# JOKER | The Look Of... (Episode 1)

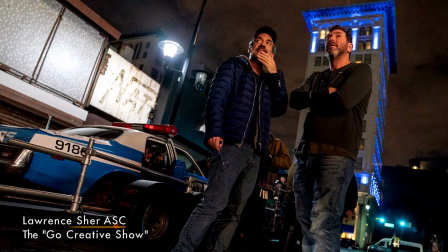[4:10]
We had conversations in which this was going to be a movie about a character,
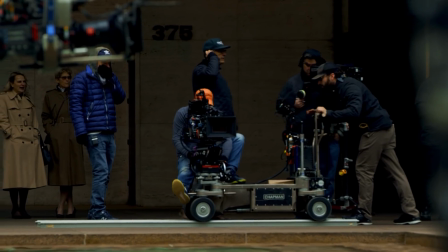[4:14]
and how do we find ways to make it very intimate and very personal and connected emotionally to the character at all times.
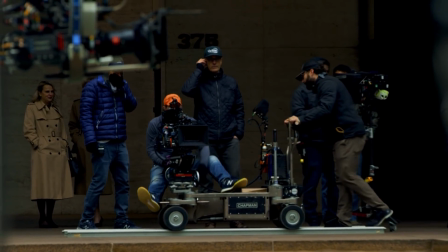[4:22]
That was certainly my number one thing,
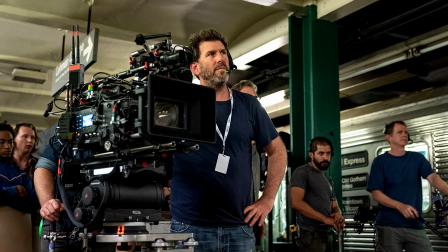[4:24]
was how can we constantly find ways to put the camera in a position to connect the audience to him and
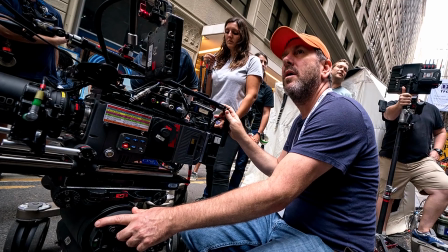[4:31]
to feel as if we are one with him and connected to his journey in as emotional a way as possible.
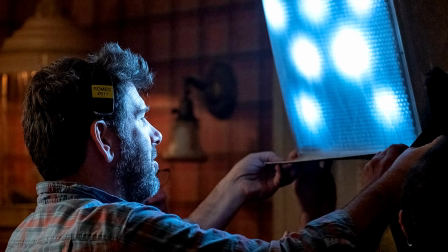[4:40]
And how does that manifest itself in the decisions with the camera and the lighting?
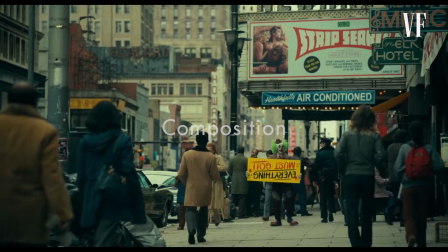[4:45]
Let's look at the opening of the movie when Arthur is dressed as a sign spinner, trying to entice customers into an everything must go sale.
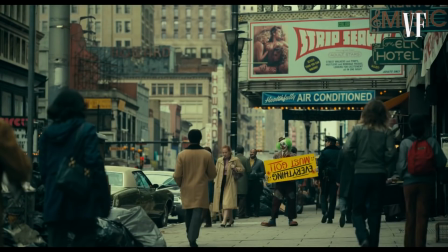[4:52]
Sher chose to keep us distant from him on a long lens.
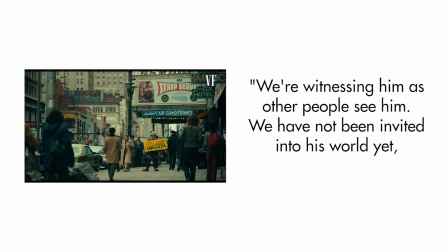[4:56]
He said, Witnessing him as other people see him, we've not been invited into his world yet to see him any closer.
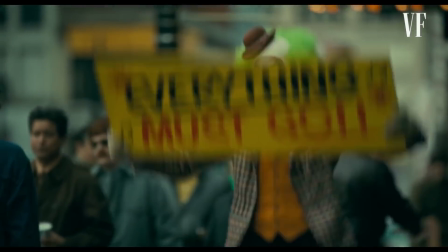[5:03]
The shots from a distance are static, which allows us to be objective as if viewing him from afar.
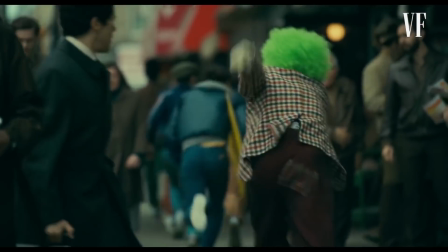[5:09]
Then, as we enter his world and get to know Arthur,
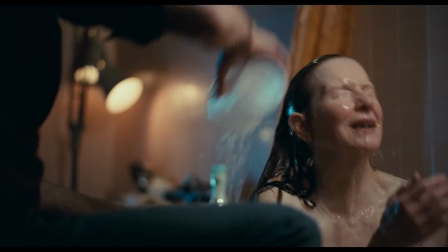[5:12]
the lenses become wider and we get more intimate and more handheld, aligning ourselves emotionally with him.
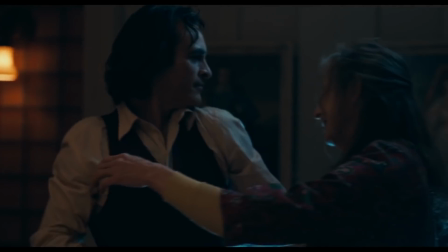[5:19]
When he moves, we move.
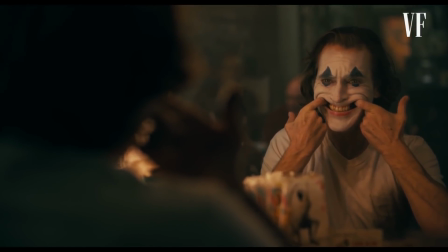[5:21]
Often when he's alone, the shots are handheld, and handheld shots help to convey his emotions, unsteady and volatile.
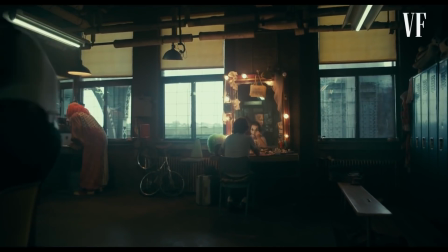[5:29]
They would run scenes top to bottom and generally shoot wide to close-up.
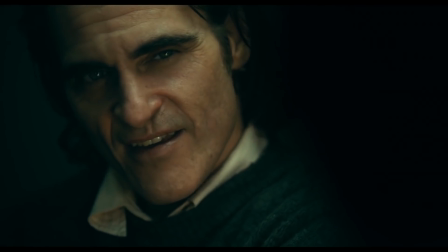[5:34]
However, some scenes, they would dispense with traditional coverage and do the opposite, starting with the close-up and working their way wider.
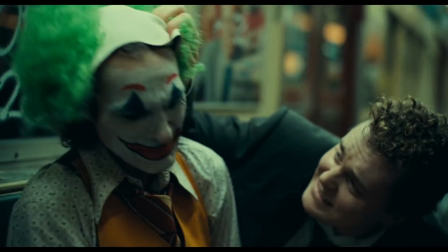[5:41]
This was due to the incredibly physical nature of Joaquin's laughter and wanting to capture the strongest takes early in the close-up.
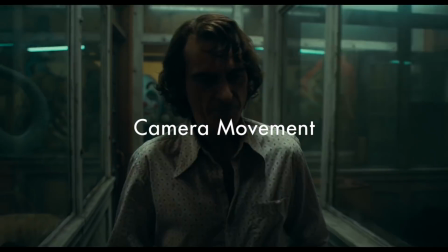[5:51]
Camera movement is something that Sher also uses to show the character's development, beginning with slow,
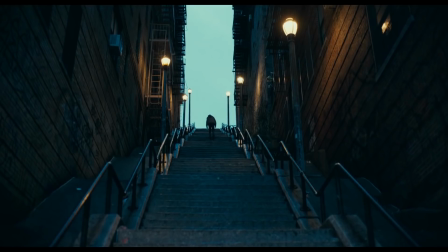[5:56]
meditative camera work early in the movie as we follow Arthur up the 180 stairs he's forced to climb every day.
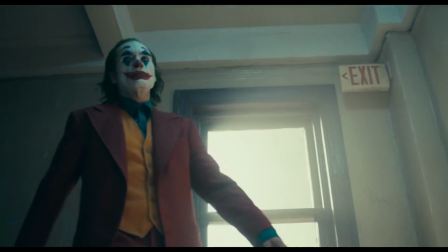[6:03]
By stark contrast, the later scene, when Arthur is now Joker and is accepting of his true self,
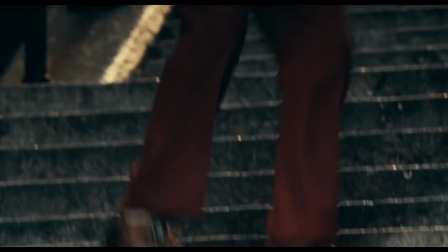[6:09]
Sher uses a techno crane, giving fluidity to the move and to create energy.
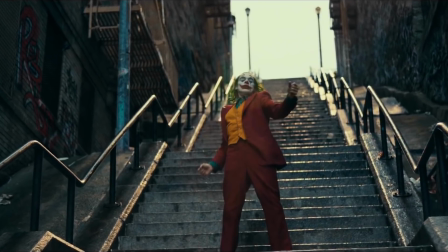[6:14]
Backlighting him, we are low with the camera, and for perhaps the first time in his life, he feels powerful.
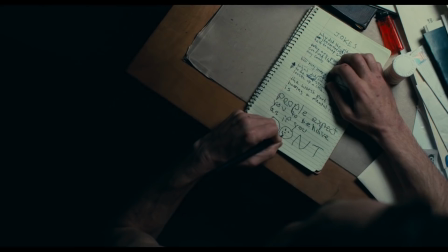[6:21]
Alongside the impeccable use of camera movement, Sher also uses light and shadow to hammer home Arthur's descent into darkness.
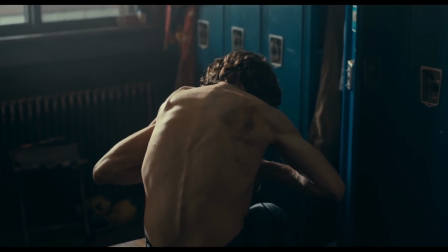[6:30]
As Arthur becomes Joker, his composition in the frame changes.
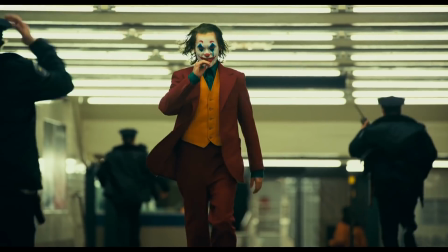[6:34]
His weight, his perspective, and his sense of power all serve to emphasize his newfound place in society.
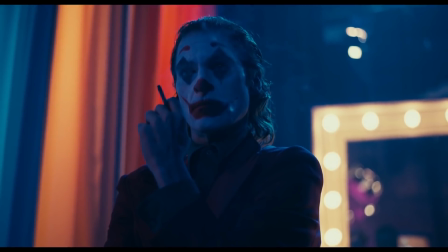[6:42]
Joker is Arthur's shadow. He gets darker and bolder as we move along.
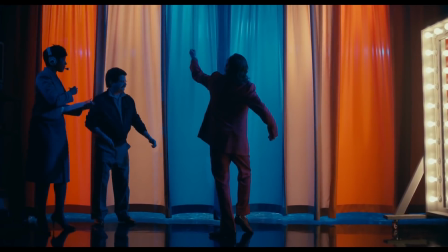[6:47]
More shadows appear throughout the film as he makes this transition.
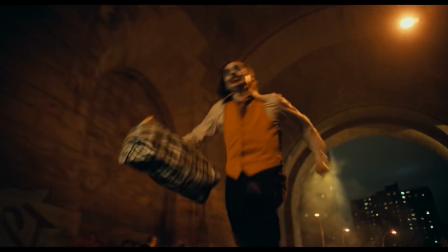[6:52]
This shadow gets bigger and bigger until eventually it consumes him, hence the strong emphasis on mirrors.
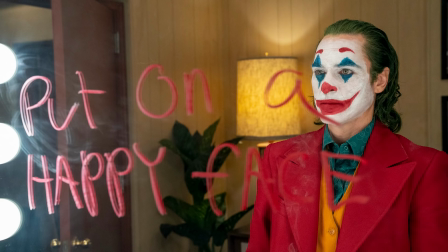[6:58]
Joker is the reflection of Arthur.
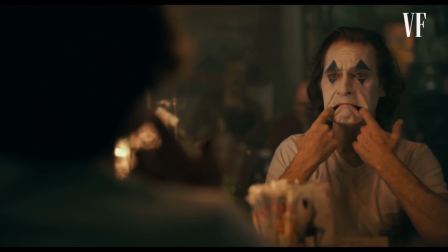[7:01]
Every time he looks at himself in a mirror, it's like he sees a different version of himself that at first he's totally unconnected to and in some ways disgusted by.
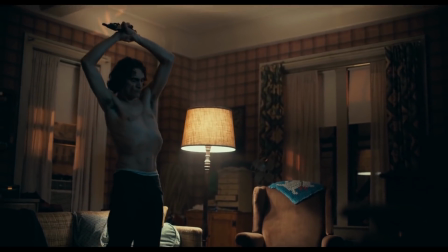[7:10]
It's only when he has fought back, killed, and dances a transformative dance that he finally recognizes himself as Joker.
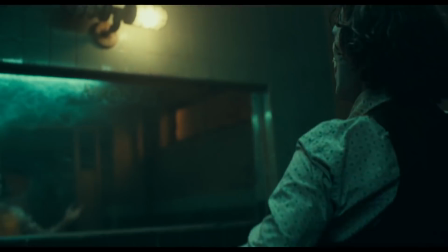[7:19]
He assumes a somewhat Christ-like pose, a savior unto himself in the chemical glow of the flickering light.
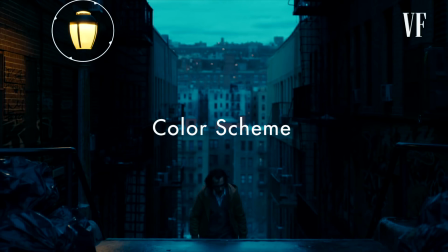[7:28]
Linking to that, a large part of the color scheme in the movie is based on sodium vapor lights, similar to the greenish-orange hue of streetlights. Lawrence Sher talks about the color in two ways.
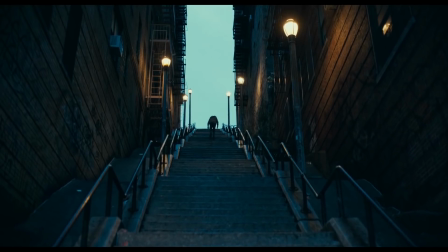[7:39]
The dusk blue represents his isolated and lonely side, and the warmer light, the more hopeful side of someone seeing a different future.
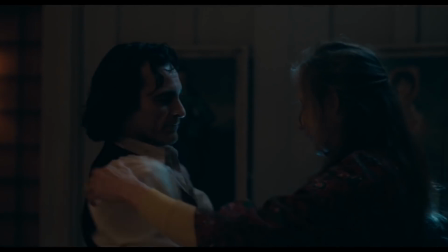[7:47]
Even if that future's with his mom, when he's watching TV with her or bathing her in the bathtub, there's a more comforting warmth.
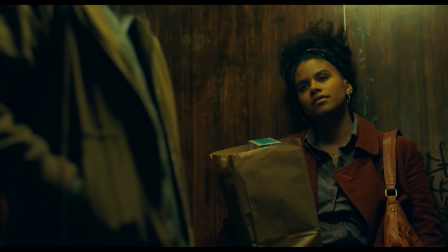[7:54]
Toward the end of the movie, he chooses that dark part of himself and we bring the warmth back.
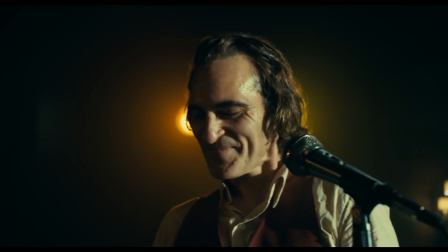[7:59]
He's once again hopeful, even if it's for a nihilistic and chaotic future.
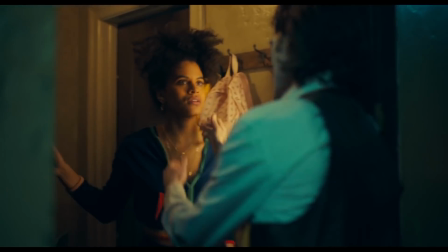[8:03]
In his mind, it's the future he wants to embrace.
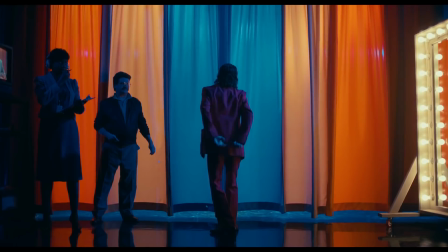[8:07]
For a movie that is filled with color, the fact that the final scene is as devoid of color as possible,
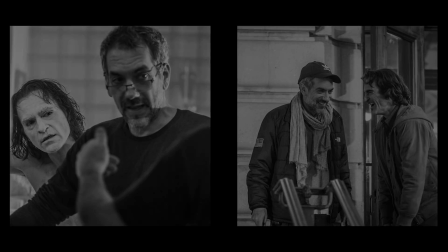[8:13]
almost purely black and white, could not be a better reflection of the extremes that exist today.